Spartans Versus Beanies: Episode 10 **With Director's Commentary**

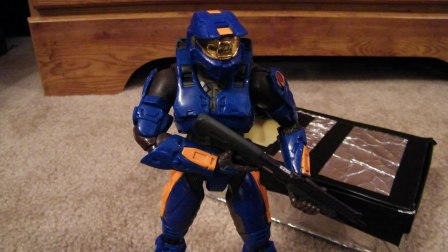214s
so yeah that was kind of a nod to the old episode but uh yeah um some of john's dialogue was changed a little bit because i wanted to make him into a little bit more of a serious character uh he's kind of like more like the voice of reason rather than just a
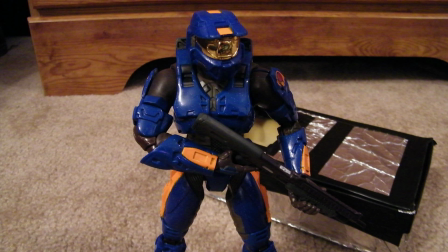233s
mindless you know yeah yeah type guy yeah he's he's not like that
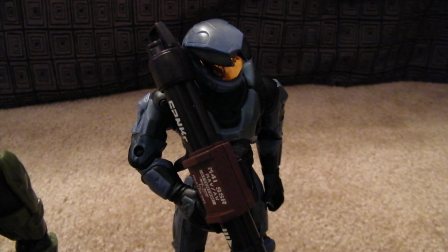239s
he's he actually has a purpose and more of a character now this time around um yeah and uh yeah
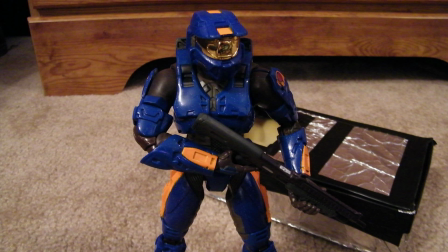250s
the rest of this so far is pretty much the same as the original episode
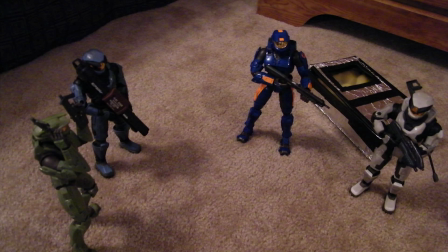257s
um that was different uh the whole him grabbing a
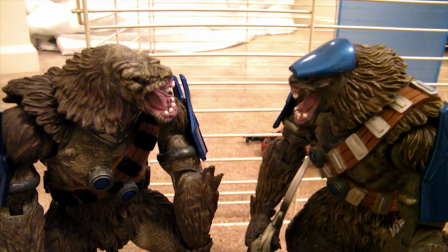262s
sniper rifle because i never even showed that in the original but yeah
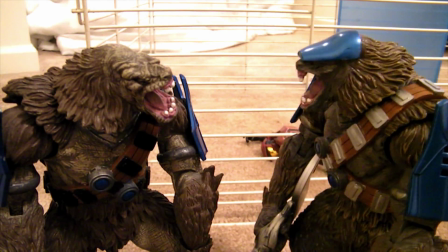266s
so now it actually makes sense when he gives him the sniper rifle yeah sniper
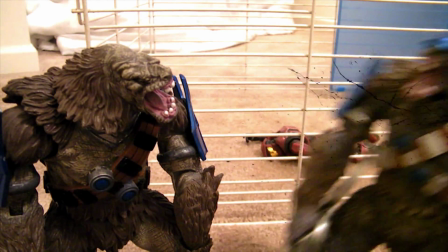271s
rifle because he took it with him but this part where they're talking about yeah the jelly
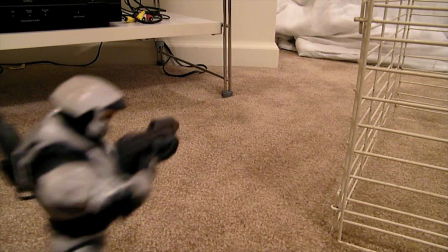276s
and the banana that was actually improbbed from ilaf the second time around when
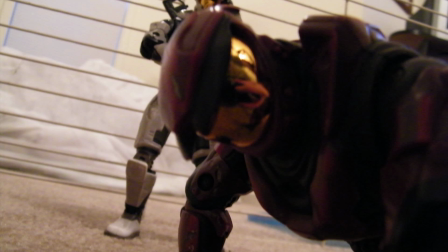281s
i when we did lines for the reanimation um i thought the acting was much better in this version i was really impressed with everyone's acting
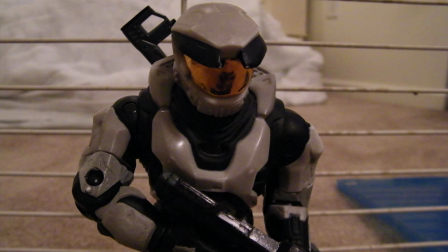290s
including my own not to sound stuck up that the acting was just way way
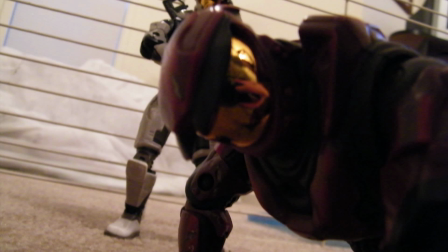295s
better than the original i mean it's still you know it's still just a series on youtube but i mean the acting is ridiculously better than the original um
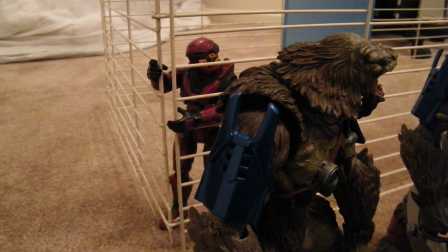304s
but yeah going back to that jelly or this is the daily you know that conversation they're having that same conversation right now except they're talking
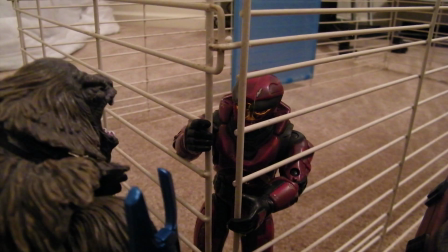313s
about a different situation so they did the same thing in a different situation if you listen
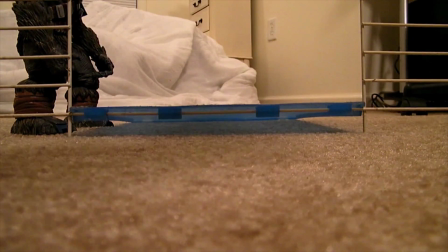318s
really closely they're saying the same thing know it's really funny i only a few people
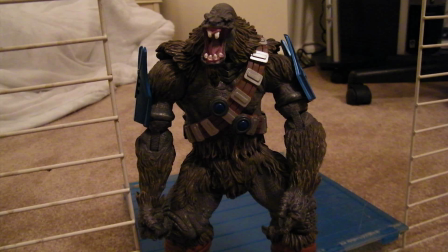323s
actually caught that but i thought it was funny how i
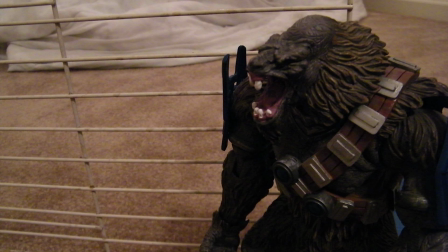328s
added the uh there was more of an air interaction between ryan and the brute this time he the brute comes up to the cage and he's like you know hey boy and he's like uh hi
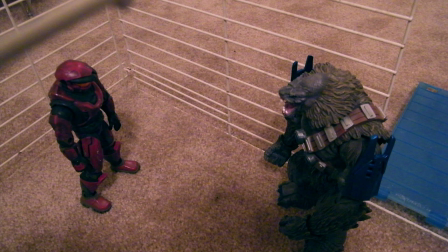341s
and then it kind of like coaxed the brute into coming in and he was like oh shit you know I thought that was way better than the Brute
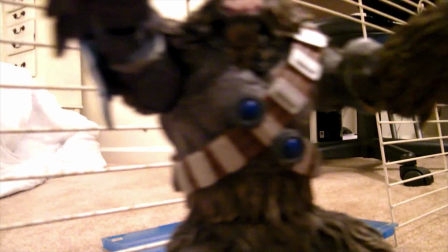348s
just being in there. The scene just turned out way better, especially with an accident right here.
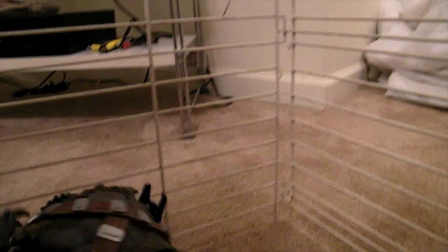356s
If you look, the Brute's hand accidentally gets caught on the cage, his right hand, and it looks like he's using it as leverage.
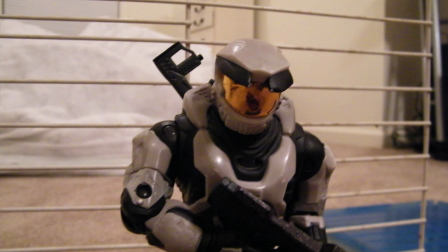364s
It looked really good, and I accidentally did it. It was really funny. So it looks like he's grabbing the cage to pull himself onto Ryan.
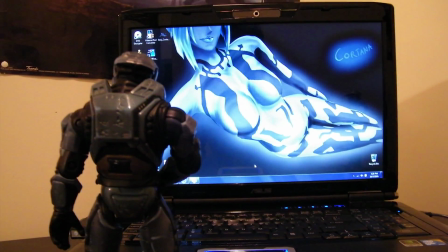372s
It's really disgusting. but yeah this this scene in the original he wasn't masturbating he was just like kind of touching himself but this
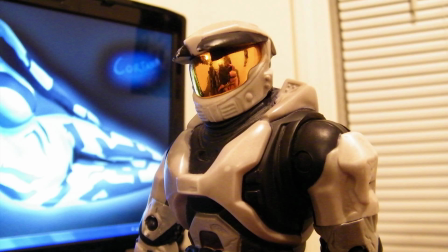381s
time I decided to go a little over the top I wanted to make it just completely disturbing I
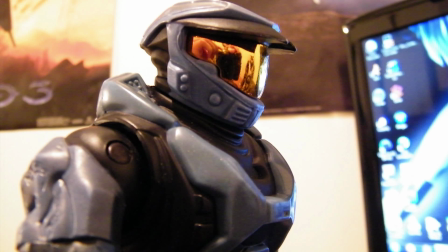386s
even added in little noise that I made with my mouth and it just ended up being completely over the top and I loved it and then his interaction with Travis was a lot more, like, genuine, I thought. He, like, they just acted a lot better.
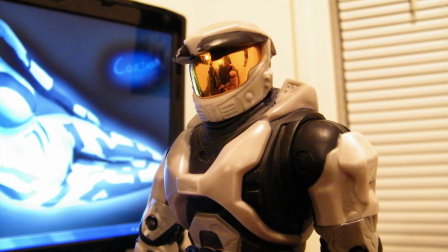406s
Their chemistry was a lot better this time between me and Brandon, because Brandon plays Travis.
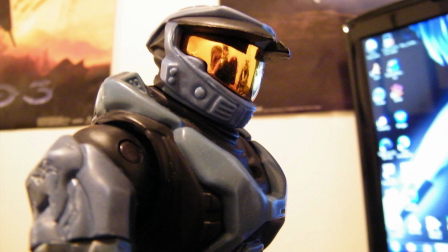412s
Just the, for one, I,
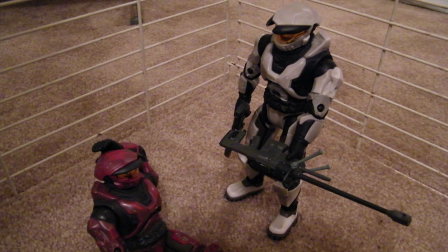417s
you know, I'm not playing his voice, both of their voices. but uh
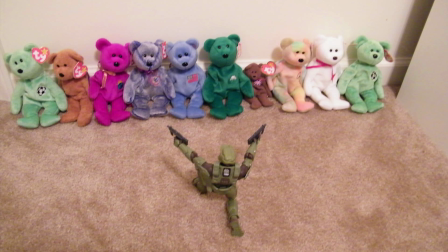424s
two it's just we just spent more time on it but yeah um
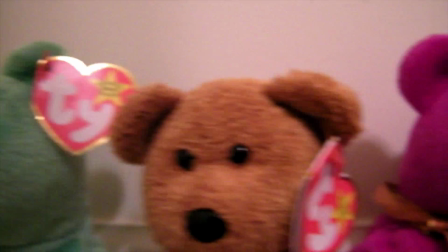432s
this part um the only thing that's different about this is
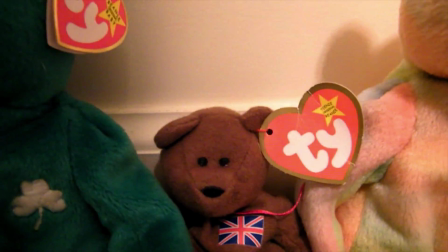440s
that after the bears get killed you actually get to see the blood and everything everywhere last time uh in the original
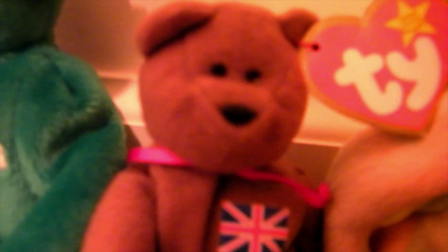448s
uh version of the episode before we reanimated it um nick was just like yeah i had to deal with a group of bears and you never get to see what happened to
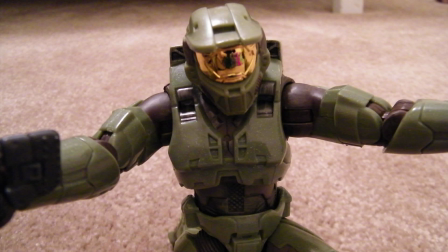457s
them you just assume he killed them but in this i just added you know he was like yeah he goes yeah they're dead and i just like
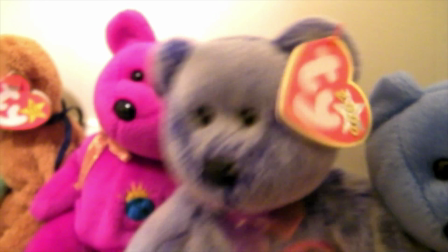465s
cut to a picture of them brutally slaughtered and just thought that was kind of funny but
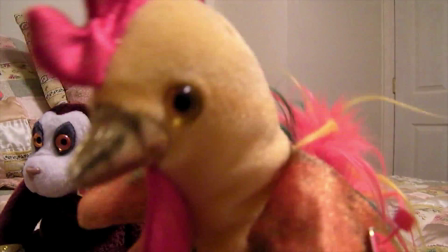474s
yeah a lot of people always ask me who i based the voice off of for the rooster and
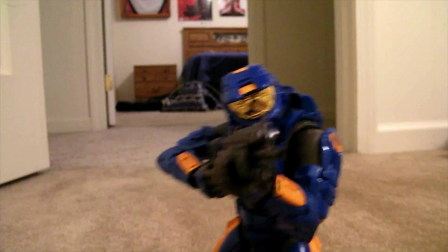479s
oh wait i love this just just that surprised look on the
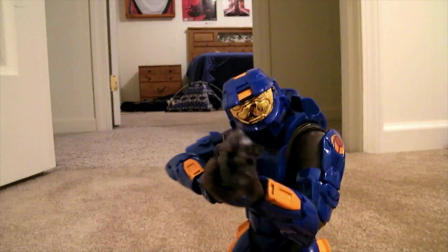484s
vulture but uh this part is funny because if you listen
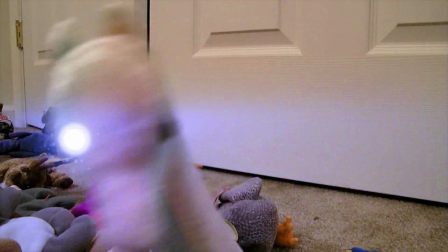488s
all the animals make some kind of noise that plasma grenade took a
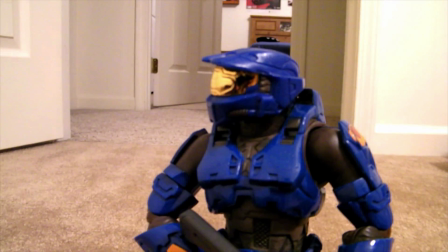494s
lot to do too oh this part where jesse says oh i already had breakfast that's making fun of battle los angeles because i thought that
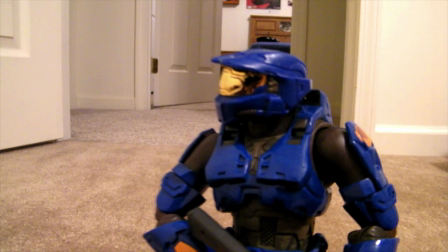502s
movie was terribly corny that's just me i don't hold it against anyone who likes it but at the end when they're like we already had breakfast well I
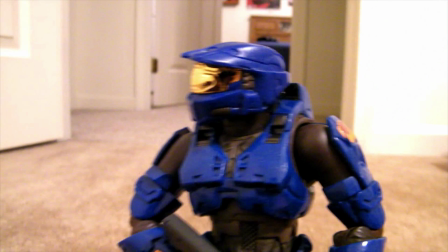511s
wanted to make fun of that and Jesse pulls out this really corny line and he
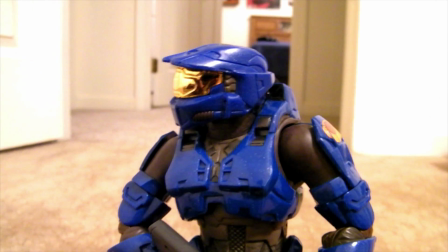515s
was like yeah I already had breakfast and John's like what you're an idiot
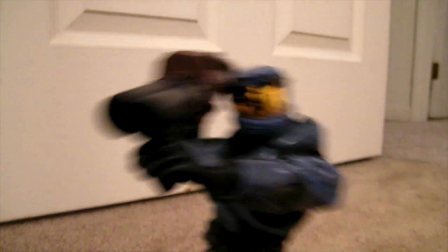520s
so just thought that was funny but um this scene was filmed a lot better uh in the original it was composed of like two
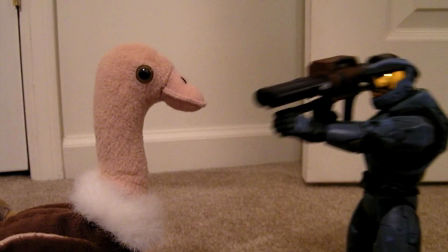529s
shots and I just edited it to where it worked but this time I actually like the whole time
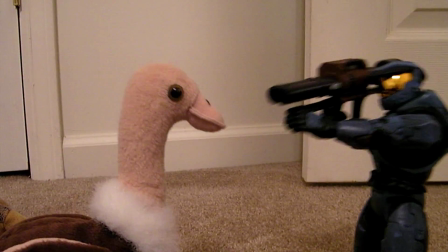534s
he's talking to the ostrich the ostrich actually moves and like looks like he's like trying to understand him and he's like
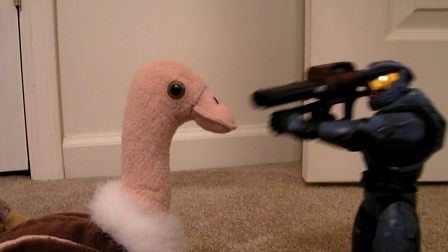541s
and then like he's like how do you respond to this and he's just like but
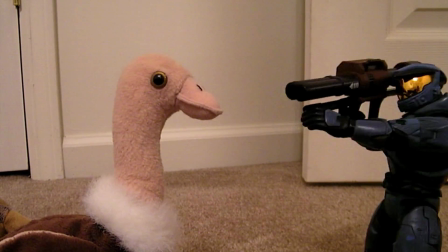547s
uh yeah also the ostrich actually like
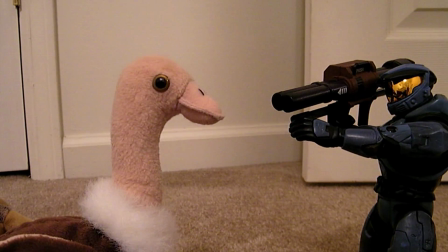551s
gets killed this time like in the original episode 10 he just like
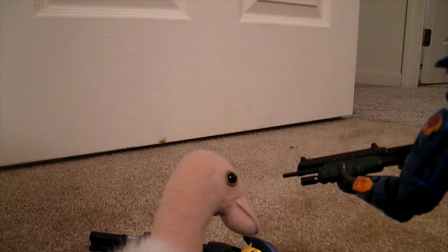556s
he very quickly gets killed and you don't see who kills him i don't know why i did that but in this one John just kills the shit out of him.
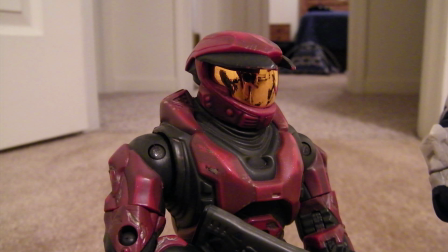563s
He actually double taps him as you just saw, but yeah, um All those getting back to those animals
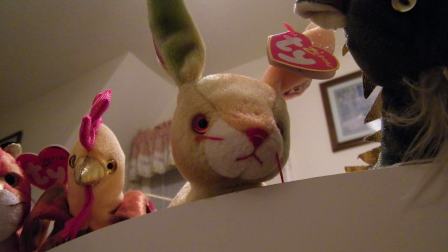572s
During that shotgun scene with John if you listen they all are actually making real-life animal
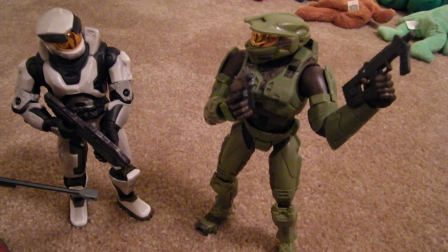578s
noises that they make like the turkey is And then just get blown away and I thought that was
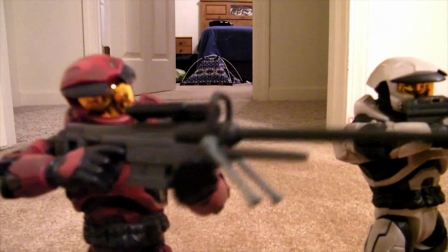584s
kind of funny but because I wanted to make them just ridiculously cute because I wanted to really instill the, you know,
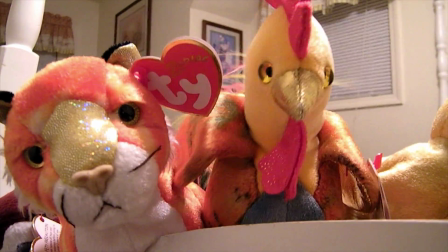594s
super soldiers versus cute little animals feel, and that really helped out, and I think I'm going to use that again in the future. But getting back to who the ostrich's voice is based on,
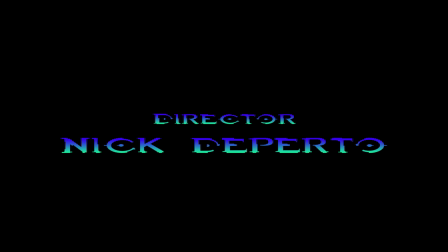606s
I based it off of Triumph, the insult comedy dog, just because I thought I think he's funny as hell, and I used to love him when I was in high school and he kind of fell off the map recently well not recently a couple years ago I haven't heard from him in forever but just kind of like a little nod to
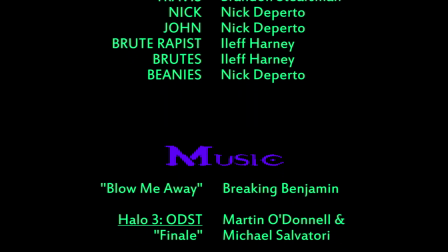623s
him I really like Triumph but as you notice the credits changed
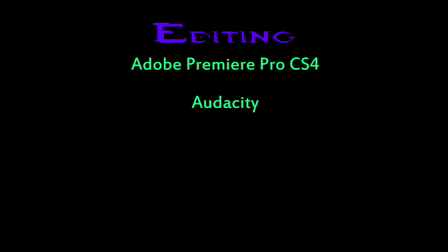628s
back they use just a regular font now and like I was saying in the
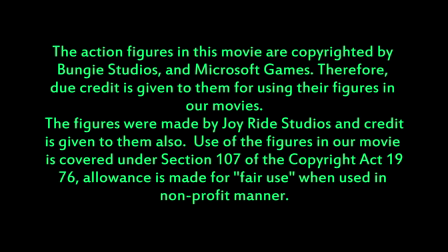634s
other commentary I did that just to make
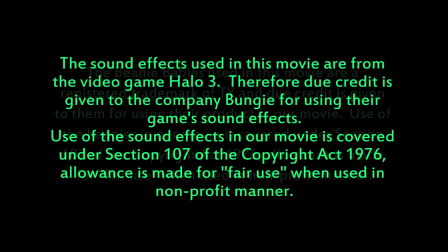640s
it look more professional and I I use Halo music for a lot of the credits now because I'm trying to get rid of the copyright issues.